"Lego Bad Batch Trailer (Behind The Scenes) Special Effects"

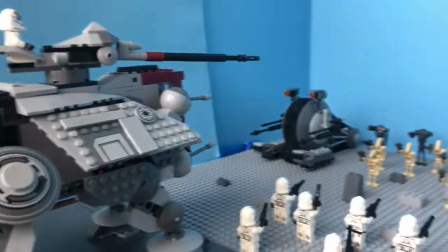I just had to use a lot of blue screen and a lot of erasing behind it and yeah but good thing I got some new
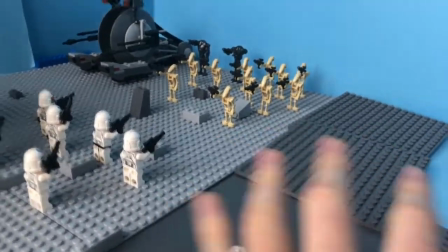world place place or something just that I could put underneath it and you might make the set a lot bigger you know I mean and it looks really
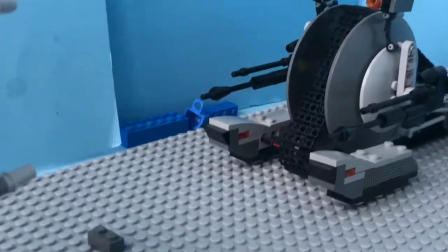good and there was one little crack in the blue screen which was a little unfortunate but I just caught it up with some blue bricks to
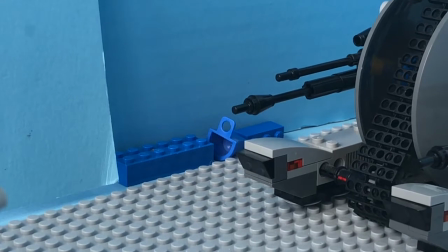help it you know fit out a little bit more and I can erase it it's just going to make my erasing a little bit easier when I'm
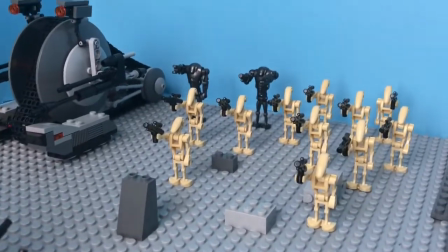doing the blue screen and I was debating whether to put more battle droids or not in the scene but I decided not to because I didn't really want to overcrowd it
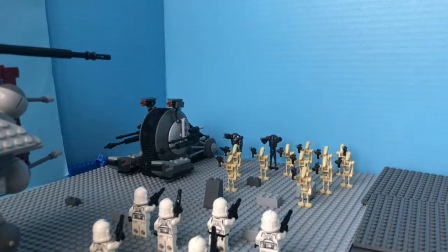when you overcrowd something it doesn't look as good like more is not always better as I've learned from a few space doc videos and a few videos like that if you guys don't know who space doc is he's a great guy he teaches you guys how to animate battles like not
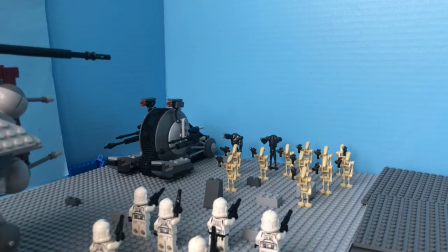animate but he talks about what makes a good battle in space and in ground and all that stuff and it's really quite fascinating so i thought less was more in this scenario also it's less battle droid arms to move up and i just thought it would look better anyway
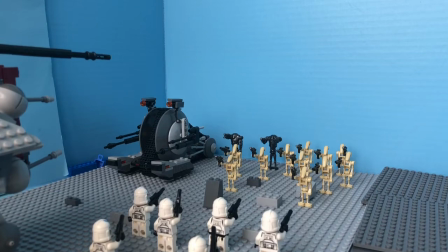so i just did less battle droids and i could have add a few more clones i mean but i think it was all right like over here and right here i feel like that would have been better but i really think it turned out great the way it is so let's get into our next scene for
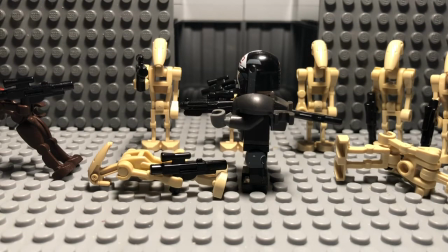this last scene i actually deleted some footage so that's what i'm explaining in a voiceover so for this scene um what i had to
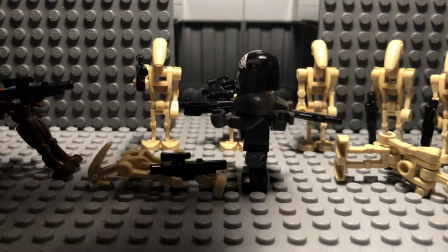do was make sure to include all the actions so record lands he lands on top of a bell droid shoots the bell
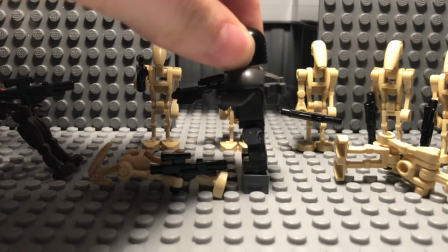droid in front of him which then shoots the other bell droid that's falling behind them and then he shoots the bell droid in the front.
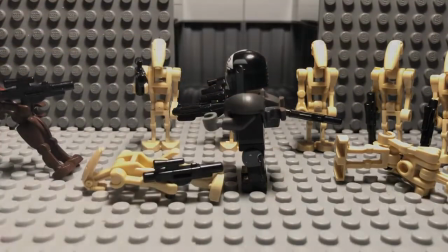It's very complicated and just a lot of detail went into the stop motion. Okay guys, thank you for watching this video.
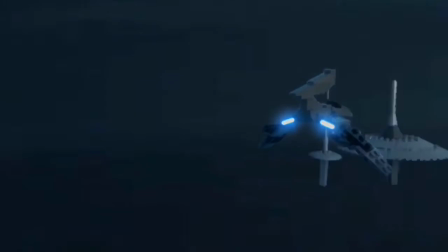Please check out the trailer and the side-by-side. They look amazing and my goal is to get 10k on the original trailer just
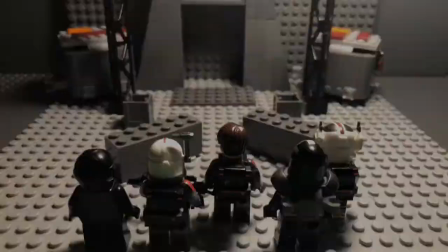as is by the time the show is over on Disney+.
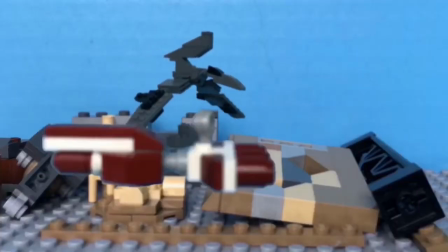That's the goal. I'm not sure if it's going to happen but it's just the high goal that I have. So, thank you all for watching this video.
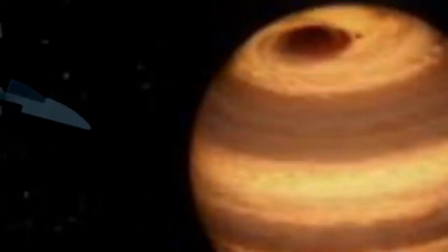I do plan on getting better with these behind the scenes.
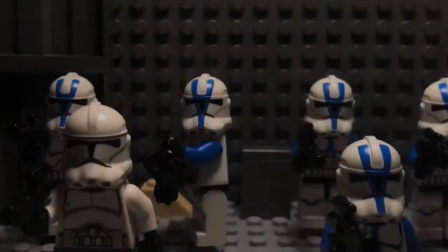I know this wasn't the most entertaining video, but I am still starting this series and I'm not the best at it yet.
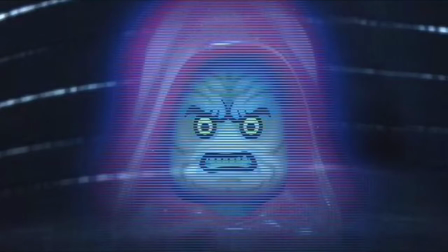So, thank you for watching. I'll see you on the next one. Peace out, guys.